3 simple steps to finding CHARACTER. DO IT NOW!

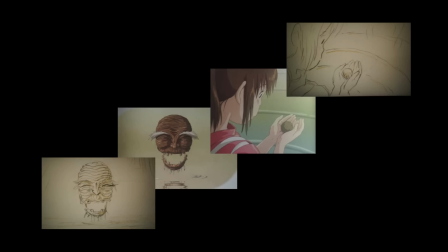(8:14)
I've spent so much time with this character animating them and drawing them that I'm starting to understand how they move, right?
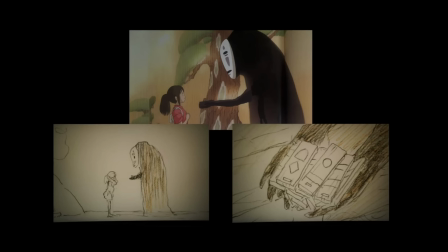(8:21)
Miyazaki did a lot of that in his script writing. I don't think he actually wrote many scripts. He just drew the characters and it came out in the art, which I really like that style of directing and creating.
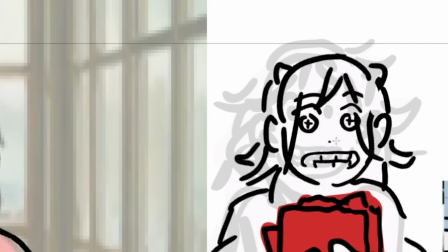(8:35)
So she's kind of got these goat eyes. It's almost like a goat eye because she's like a half demon, and I just made him a cross.
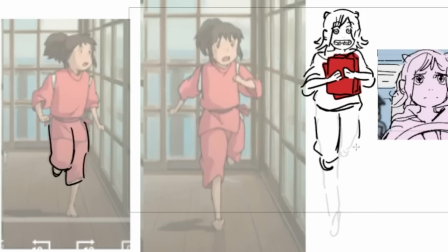(8:41)
I don't know if we're going to keep that or not, but it's kind of interesting. And I don't care if a lot of my lines don't connect or not, right?
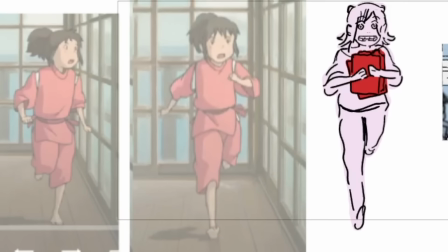(8:47)
I'm just trying to get the general feel of this movement right now. The main thing is, though, trying to make sure that thigh pops out.
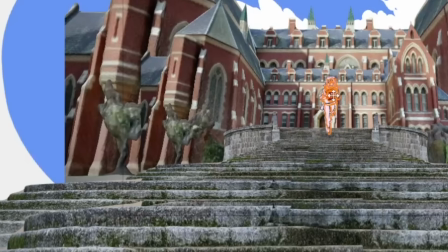(8:53)
That's really going to show you which way the leg is turning. So I made this background right here.
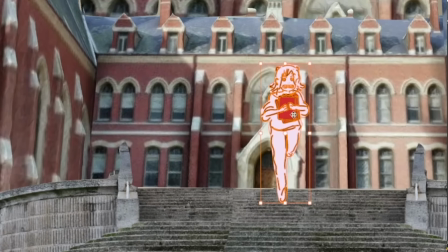(8:58)
We can talk about how to do backgrounds and stuff for your boards or for your comics later. I'm just gonna focus on doing the acting right now.
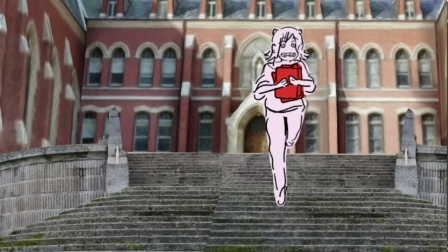(9:05)
Okay, so I've got a simple little running cycle. Boop, boop, boop. That's pretty simple. It's good enough, you know?
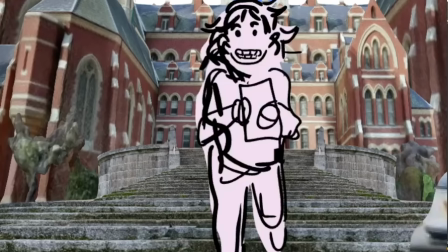(9:11)
Okay, so now the trick is that I'm gonna make it feel like she's animated. Now, how do I do that?
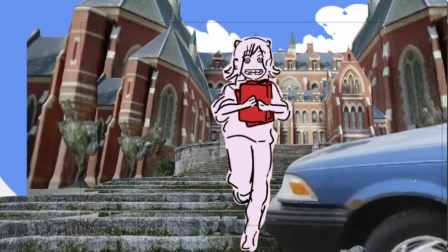(9:17)
That's where the reference comes in, the animation reference. And I think there's like a little bob of the head, you know, as they're running.
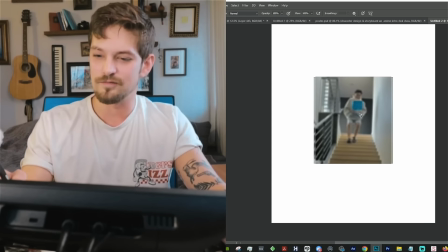(9:23)
So I'm going to try to give that head bobbing feel as she's bouncing around. I'm kind of having trouble with the arms of like, how do you show the movement of the arms for her?
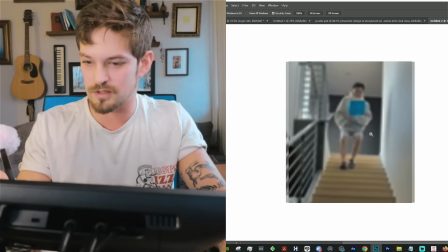(9:31)
So I'm going to go back to my reference with Ross. Oh, look at him. Look how beautiful he is.
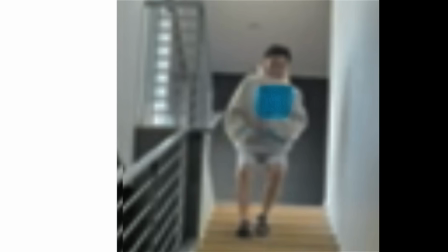(9:37)
All right, Ross, show me how to run, baby. It's not really that complicated. It's just his arms are kind of swaying back and forth.
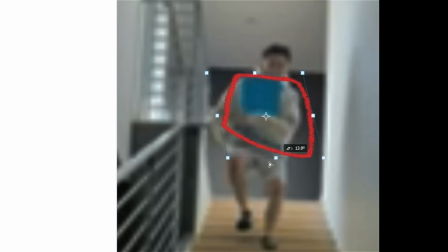(9:45)
Like if this is like his arms are kind of shoop, shoop, shoop. So I think I'm going to try to do something like that with her arms.
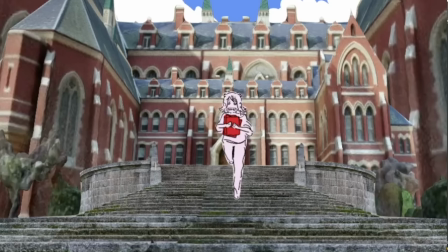(9:52)
Something really simple. And there we go. That's a pretty simple running cycle.
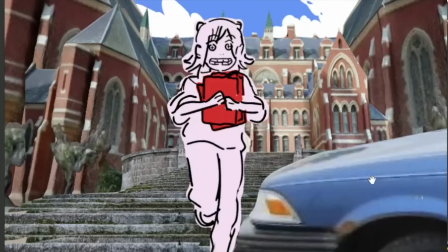(9:55)
I'm even going to switch it up and have her like kind of run left to right, right to left a little bit just to shake things up.
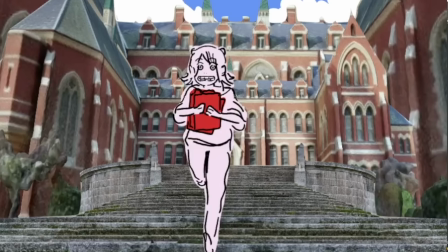(10:02)
Because I learned it. I learned it from the Ghibli.
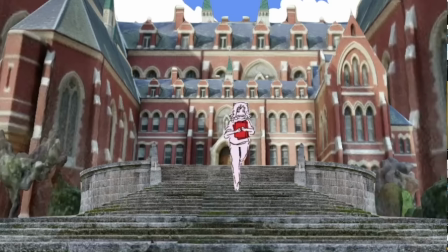(10:04)
Alright, so for your stuff, if you want to reference some other cool running cycles, take a look at the Sakuga running on YouTube.
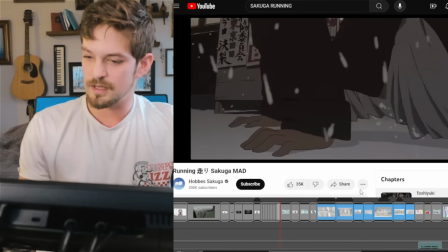(10:11)
They got some pretty cool cycles in here. And again, I don't want you to have to draw like 50 drawings, right?
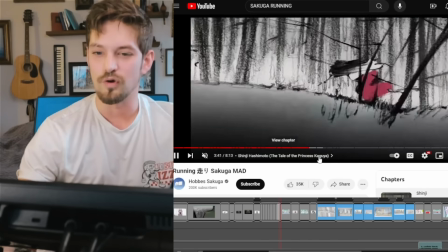(10:16)
The point of this is to draw just a couple of running cycles. Another great video to look at is obviously modern day James running cycles.
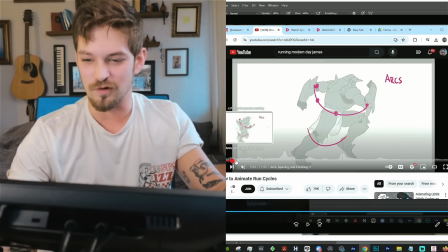(10:24)
He does this video much better than I do. It's incredible. He's actually showing how to animate.
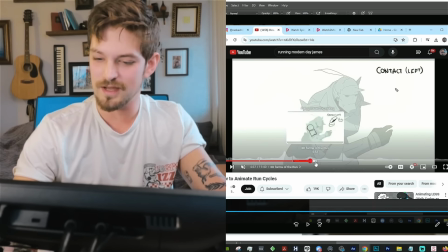(10:29)
Look at this. He's tubing it out, baby. These are so good.
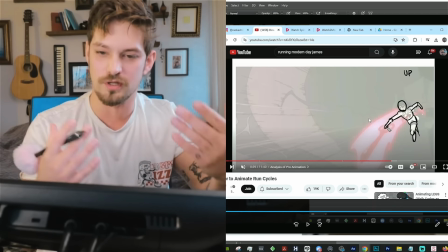(10:33)
Okay, the difference here is that I want you to put your character in a scene or a scenario that you're going through.
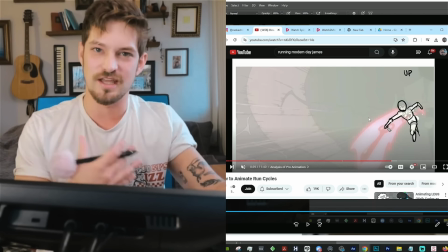(10:39)
They're running from something scary, something happened in your story or whatever.
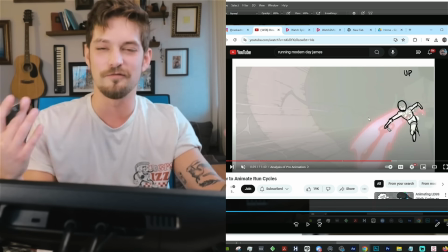(10:43)
Maybe they're excited running, they're bobbing up and down, you know, get a video of your grandma jumping around, flipping around the sofa, something. And yes, I would actually like you to take a video of your grandma. If you can, do this with your grandparents. They would appreciate it. And I would too. I've never been against seeing old people run.
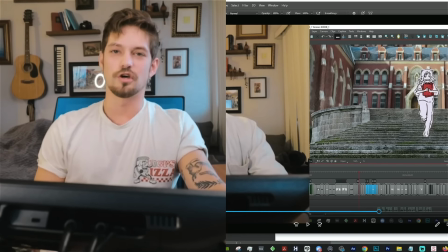(11:01)
This is something that I've always liked. So, draw your character, super rough, 1-2 poses. You don't have to animate the poses. You can draw them right next to each other side by side. It doesn't have to be a faraway shot of the whole body. It can be a very close-up shot if you want. Here's the profile of your character.
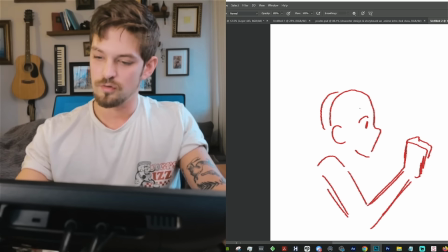(11:19)
You can do something like this where they're running like so and the hair is flowing behind them.
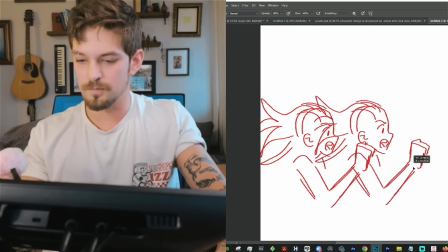(11:25)
Oh, it's so beautiful. Boom, you've got your one pose, and then you can do your next pose right here.
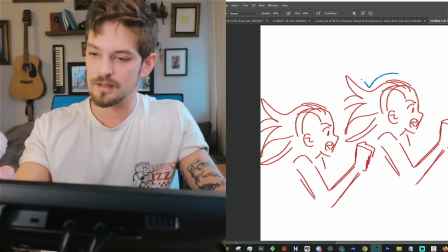(11:31)
So, like, for instance, the hair is going like this, and this is where you'd want animation reference, right? But most likely if it's bonk flipping up here, then the next pose is going to be, instead of a down right here, this is probably going to be an up.
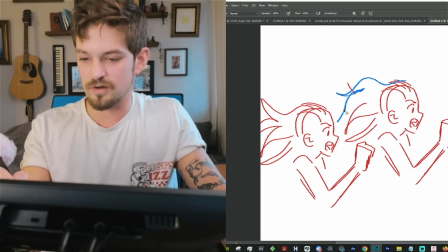(11:48)
Something like that, probably. But again, get your animation reference. And this arm is going back this way.
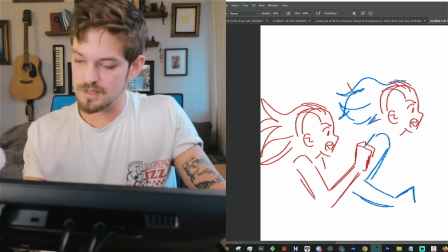(11:55)
And just like we learned from the Miyazaki, this wrist might be kind of popping out. And then you got this arm coming up now.
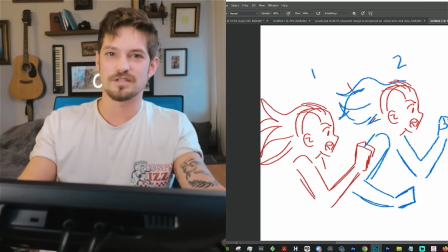(12:03)
Boom, you have your 1-2 cycle, something that simple. This is kind of a hashtag vibe right here, actually.
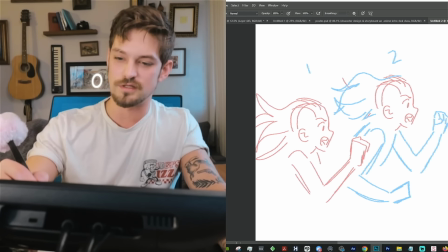(12:09)
If I drop this opacity and I can draw over these characters and clean it up, this could be like an art piece in itself. It's really cool.